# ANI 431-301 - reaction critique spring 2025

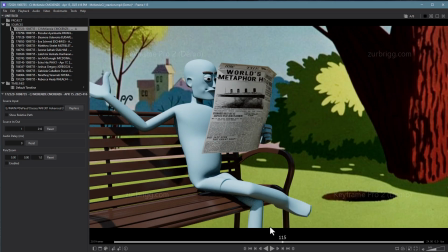[33:03]
And it's right on the, it comes, how do I say it? It kind of just connects directly with this next gesture.
I can do anything better than you.
Yep. Which does kind of make sense.
I can do anything better than you.
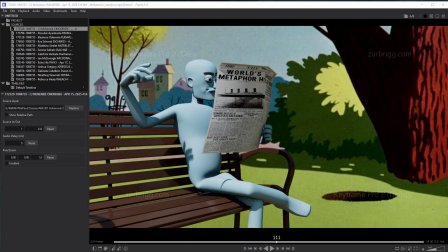[33:21] I can do any.
Sorry, CG. I'm totally struggling with my words this morning.
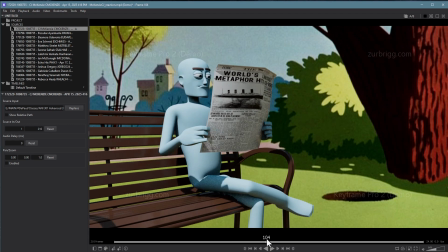[33:28]
Clearly. The gestures just feel like they're kind of connected and disconnected at the same time. It just feels kind of like you're plugging them in there, as opposed to, I shouldn't say that. I know you're thinking it out because I can see it happening.
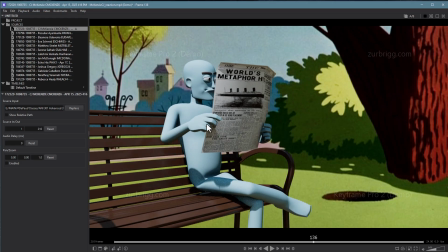[33:49]
I think because of the stiffness of this one, better than you. And without any sort of pause in there, I can do anything better than you. Man, I'm struggling. I'm struggling. Something about this feels off, and I'm not quite figuring it out is what's happening.
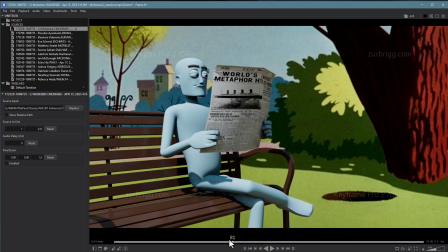[34:02]
So I think part of it is just that this gesture feels mechanical, and like this one finishes, the next one starts, and the next one starts. They're just like right on the heels of each other, and yet they're all gestures that are initiated by thought.
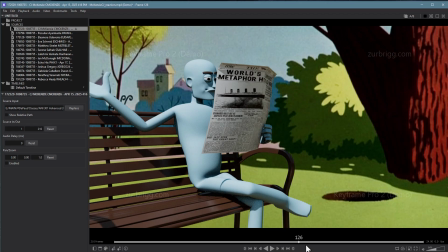[34:16]
And I guess that's the thing, is that I feel like you need to break that up a little bit. Like, give the character a moment to, like, after this one, be like, huh? Were you saying something? And then maybe this one finishes that gesture, and he's just like, dude, get off of it.
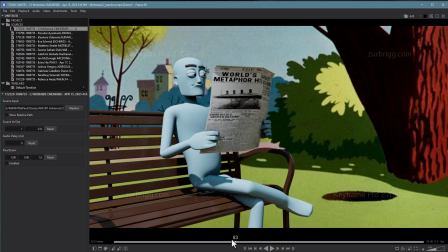[34:32]
And then you pause, and then you bring the other one in. Or probably better, which is I think what you're setting up, is he does this gesture here. And then maybe you give it a moment's pause for him to continue reading. And then the next gesture that he hangs out for a second and then does this, followed by the bring it gesture.
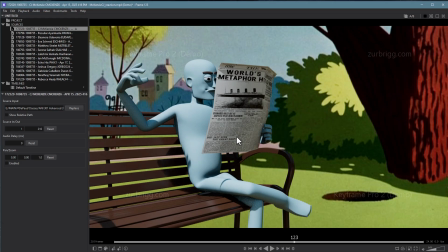[34:51]
So I think you just need to break those up. They're just too tightly packed for someone to be thinking like 3 different thoughts on the heels of each other, enough to necessitate those 3 different gestures. It's a lot packed in a short period of time. Sorry that took so much to get out.
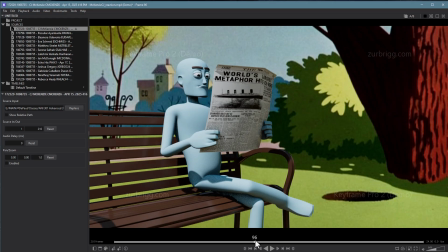[35:06]
The gestures too, as I mentioned, this one feels very mechanical, just because he's returning to the exact same pose. And then the head itself, the gesture is very, on axis.
I can do anything better than you.
And this one, I like the idea, but it's so big, and the hand's doing some kind of weird things in there.
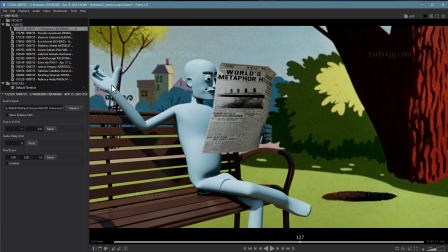[35:24]
This would be much better if it was just more of a wrist gesture, as opposed to a full arm gesture. I think it would sell much better.
Yes, I can.
But I like the idea.
Yes, I can. Yes, I can.
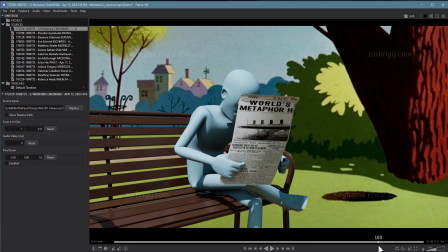[35:36]
And then this whole build up here, I love the idea as well, but it's also really stiff.
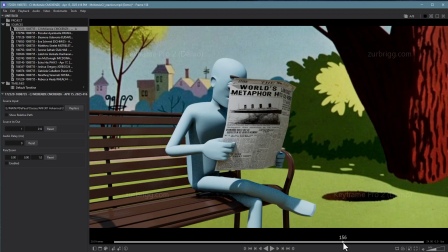[35:42]
So, the arms and the back are moving together perfectly, as is the neck and the head.
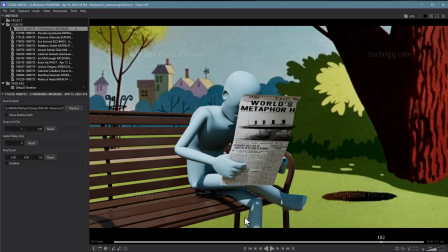[35:50]
It just feels really stiff, like this entire gesture is happening from the back alone. I like the build up on it though, which is really nice. The floating paper though is pretty distracting.
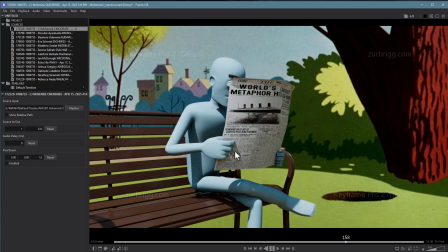[36:01] Yes, I can. Yes, I can. Yes, I can.
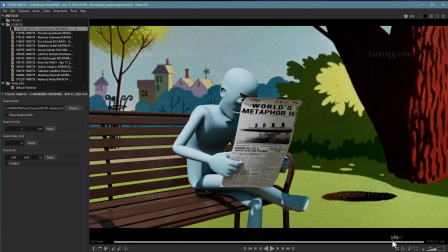[36:05]
Because this hand is connected to the paper, you kind of have 2 choices here. Again, kind of like the push and pull. Oh, that was after this. All right, I'll forgive it just because we hadn't yet gone over the constraining.
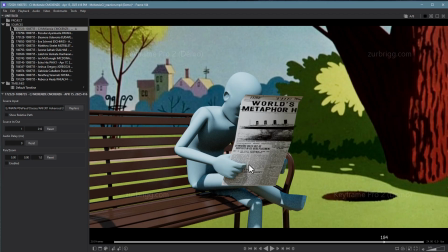[36:24]
But hopefully now you would know to constrain one hand to the paper and then constrain the other hand to the paper. Constrain the paper to one hand and constrain the other hand to the paper to make that more convincing.
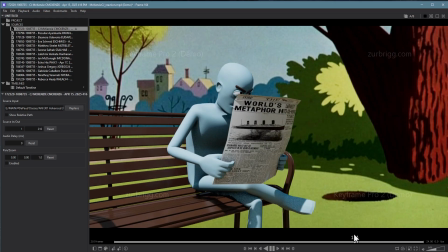[36:36]
So I'll let that go.
Yes, I can.
But I like the timing in this a lot.
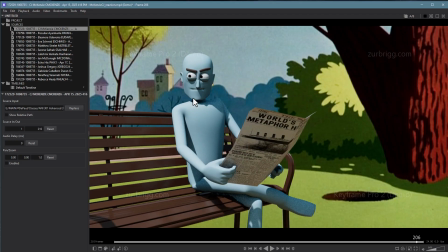[36:42]
This last part is really great, and it's a great build-up. So even though, again, I'm thematically struggling to figure out how these people are having this conversation, I think you're doing great gestures.
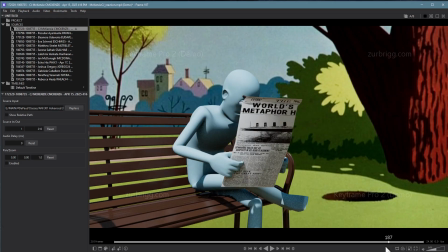[36:53]
The biggest thing here just be mechanically to loosen this up. Get some overlap in the back.
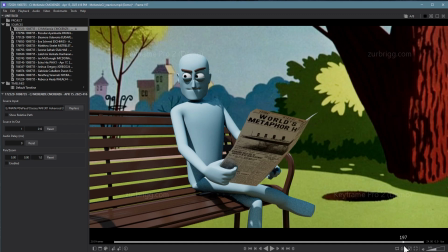[36:58]
Get some overlap in the head. For this one, it might be stronger to have the character look over and then change the expression to this, because it would then we get to see the expression change, which tends to be stronger.
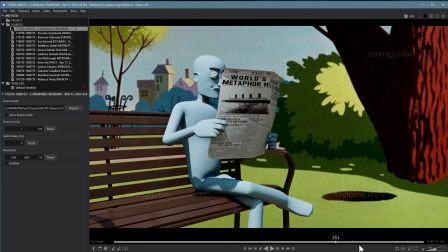[37:13]
So it's more mechanical issues and thematic issues here. But I like the way you're thinking. I like the way you're setting things up. I wouldn't go back and change all that just because I'm not into the theme, but I would go back if you're into it and fix up the animation itself.
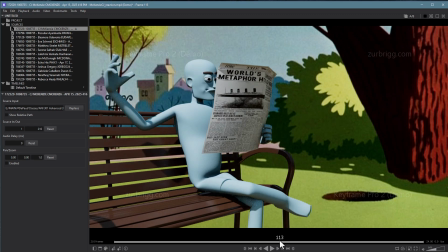[37:30]
Loosen it up a little bit, get more overlap in there. Maybe play with the timing, or if you can't fit it all in there, you could safely lose. You could probably lose this gesture right here. It's really fun, but he's so engaged with the paper.
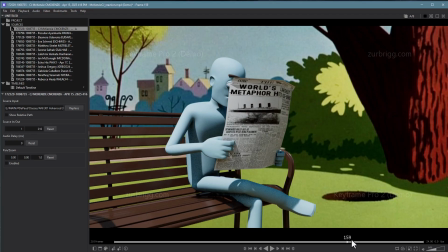[37:44]
Like, he wouldn't ask for more shit from this guy. He'd just be like, dude, let it go.
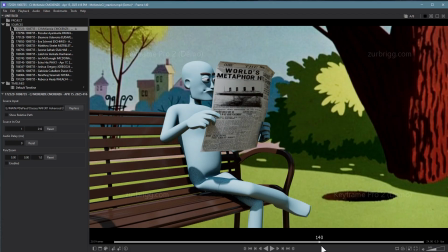[37:50]
So if I was to lose one gesture, it would be this one. Just again, thematically, it doesn't quite fit for me. Okay, I'm gonna stop rambling. Hopefully that's stuff to think about. Again, a lot of fun stuff here. You always do good fun stuff. But some things to focus on and clean up as well.
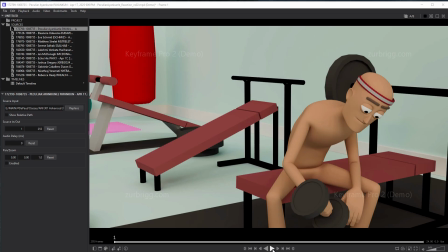[38:07]
Hey, Peculiar, you're up next. Let's take a look.
I couldn't do that.
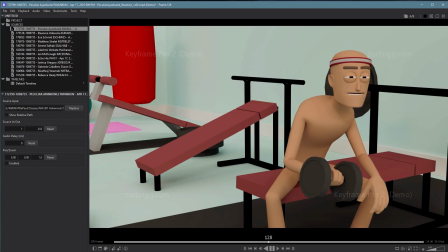[38:12] Could you do that? How can they do that? Who are those guys?
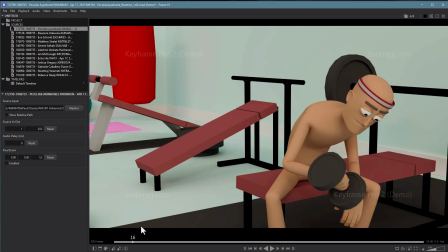[38:20]
All right. Not bad. For me, I'm struggling a little bit. So, first of all, like, the scene setup is great. Compositionally, it looks great. The character working with the dumbbell is great.
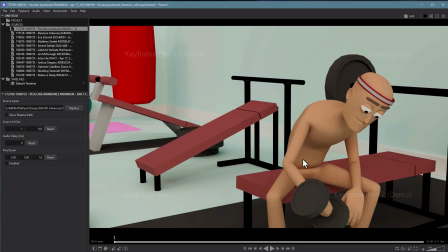[38:34]
I'd say with this audio clip, it feels a little bit of a stretch, only because the way the character is talking, they feel really engaged with this person, and this person's clearly engaged in their own thing. They're not people watching together somewhere. He's working out.
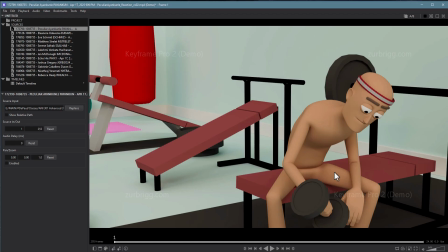[38:52]
But that being said, when people work out, they tend to chat and talk about stuff, so I could totally buy that. For me, it's a matter of the timing of these different interactions.
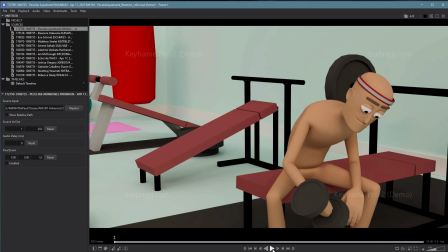[39:04]
So I think you have some good gestures in there, and then you have some moments that are a little confusing. So whoever's talking is clearly really engaged with what's happening over there. And this guy, I'd say, is kind of half engaged. Whoever he's talking, whoever his friend is there, like,
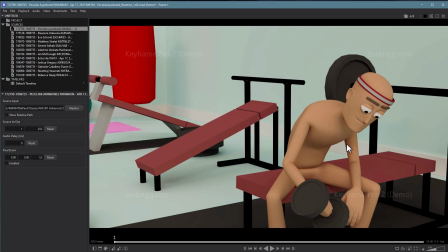[39:20]
they're decent buddies, and while he's doing his task, he's also probably curious about what this guy is talking about. It'd actually be fun if he got more curious, rather than be kind of dismissive, or just being like, yeah, I don't know.
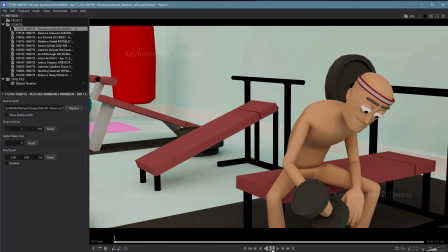[39:37]
So for me, as I'm watching this, I couldn't do that.
Could you do that?
It's a good start. I think you need to be, I like the fact that you're you're connecting with whoever he's talking to,
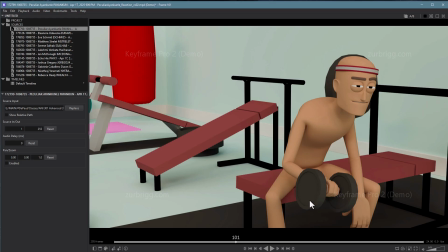[39:50]
and it's off screen in a way that we could kind of believe that there would be someone over there.
How can they do that?
And I think the timing on this is pretty good. I don't know about the narrow eyes right there.
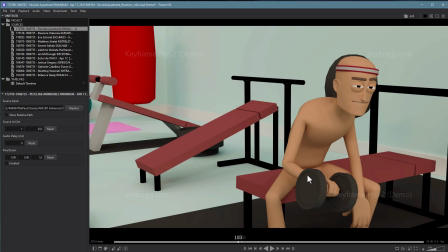[40:03]
This would be maybe more open and questioning, and then I'd save that sort of narrow-eyed focus for that look. You're kind of going from super narrow, or narrow to super narrow right there, but that's pretty subtle. We'd want something probably bigger. So maybe here would be the more open-eyed questioning look,
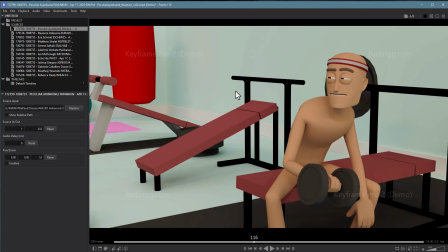[40:22]
and then when you move to look with the more squinty eyes at whatever the guy is referring to, that will make him seem more curious. Really important here, though, I think he needs to really look at it. It's really a fast glance.
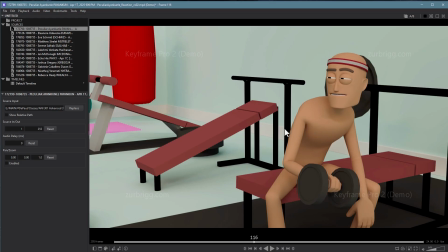[40:35] How can they do that?
Like if he actually hung out here for a second and looked, even a couple seconds, and looked at what was going on, maybe he had like another question expression here, or maybe he leaned into it a little bit, would show more he's reacting to what's being said. The fact that we're just there for a few frames
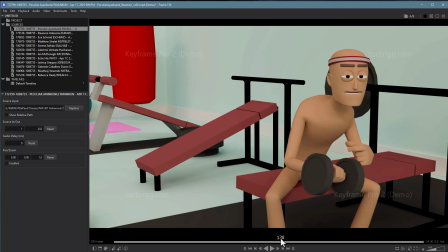[40:58]
doesn't work as well. And then I'm not really sure about this gesture. So he's kind of looking all over the place. Like I don't know who he's addressing right there. And then he's kind of pointing at it, which is sort of a weird thing. So I'm not really sure what this gesture Can they do means.
That?
You could have even had some fun here where like he looks over and he's like, what?